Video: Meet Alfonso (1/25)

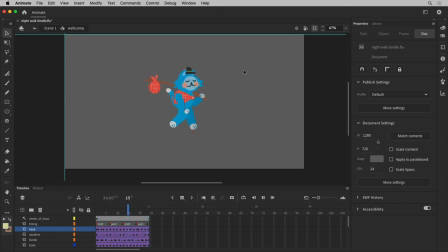[3:03]
my family's named him alfonso so uh meet little alfonso here and
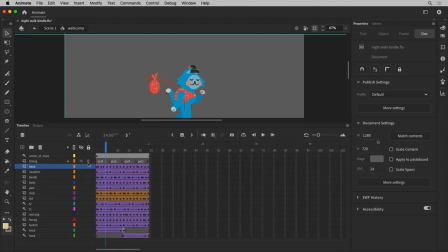[3:07]
um this is a series of uh symbols that you know alfonso himself is himself is made of symbols so for example his head is a graphic symbol and that has animation inside of it all right so all this all these layers of things happening so we're building things up step by step so it's not really drawing some one frame after the next
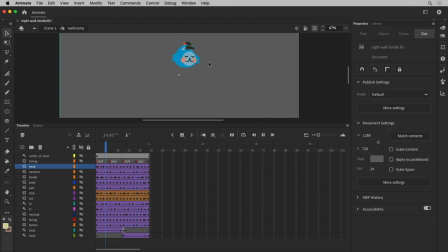[3:27]
it's we're just uh animating in layers in this way so the head has motion on it the arm swinging is doing its own thing uh what's the body there's some balance happening with the body here and
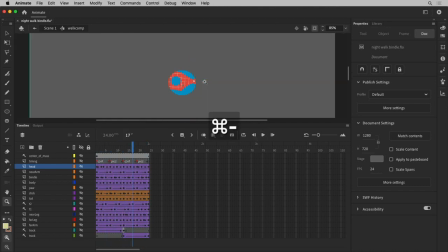[3:42]
some masking of the vest and everything so we'll walk through this like that's the first thing we're going to do is build all of these elements and then put them all together in
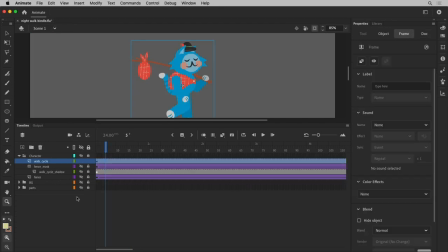[3:51]
a way that makes a character the other thing we're going to do is create this
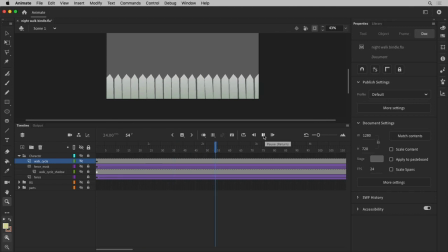[3:58]
seamlessly tiling endless fence for him to walk on and all this is is a static image that just
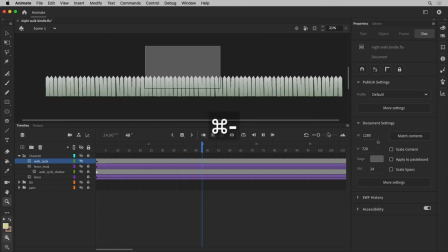[4:04]
gets to the end and starts over again you can kind of see maybe they zoom out far enough how that works it'll pop back to the beginning I have ended up having way more fence here than I needed but whenever we build this you know we can do it a little more simple
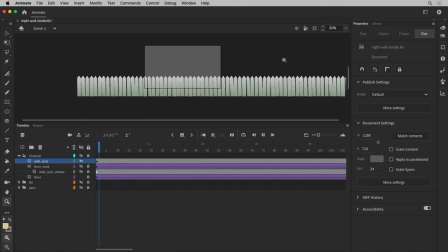[4:19]
way but all that is is just a it's an illusion to make it like it just repeats forever and ever but it's just you know cleverly repeats in a way that you
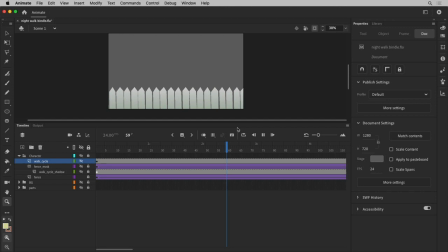[4:27]
can't tell right there okay the other thing we're going to be dealing with is creating some lighting effects and some masking effects to for example will make this walking on the fence shadow effect.
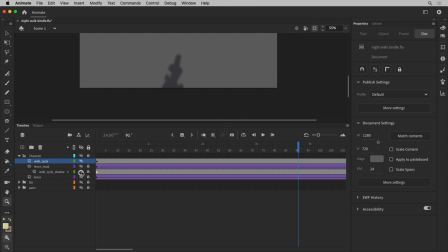[4:42]
So all this is, there's two parts to this, and the main one is this shadow, which is really just a duplicate of the walk.
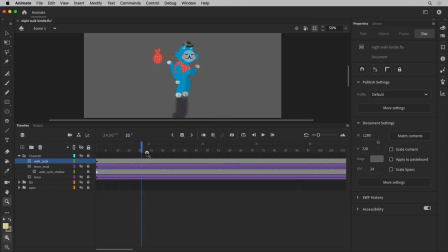[4:49]
It just has some filter effects applied to it so that it's like blurred out and tinted down, but it's still the same exact animation. I didn't have to recreate anything. I just duplicated Alfonso's walk and flipped it.
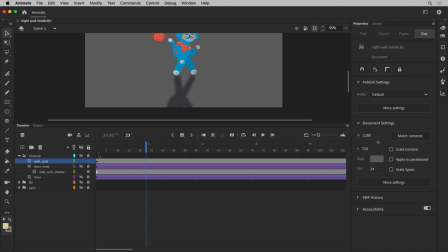[5:05]
And that is an element that is masked by, I have a duplicate of the fence here,
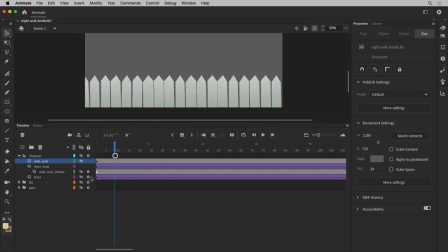[5:11]
and it's the exact same as the fence down here, exactly the same, just another instance of it. And this time it's set up as a mask, so what it does is it's acting like as a stencil for that shadow,
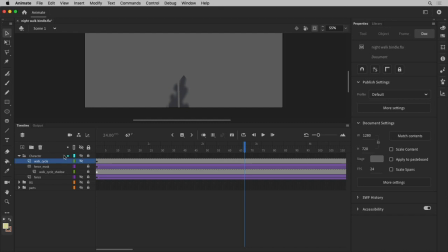[5:27]
and when the two of them are put together, you get that effect. and then whenever all these things are combined together you have the foreground element of
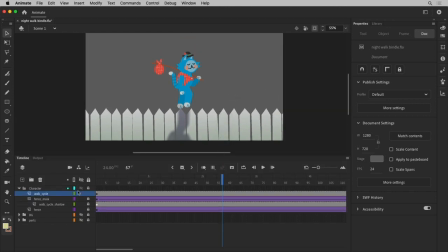[5:34]
alfonso walking on the fence the other thing we're going to do once we have we're going to start with that and once we've completed this
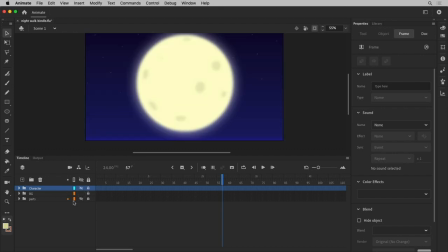[5:42]
much of it the next thing we'll do is create the background elements and this is just uh three static images and i can show you one by one what those are we have the moon which is uh just like a graphic symbol it's a single
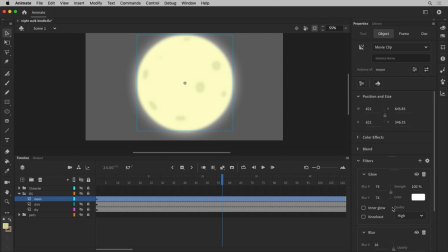[5:59]
element and it has some filters on the symbol and below and a blur to make it look like it's a little further away and shining.
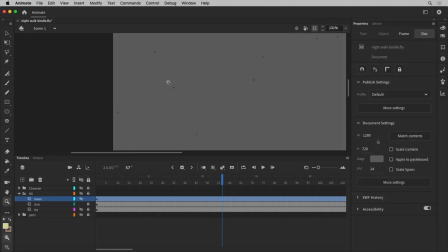[6:08]
The stars are just smudges with the paintbrush tool,
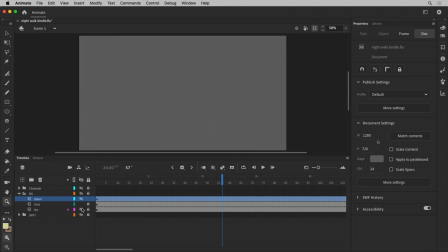[6:14]
just gray bomb shapes, and then the sky is just a gradient, gradient fill on a rectangle.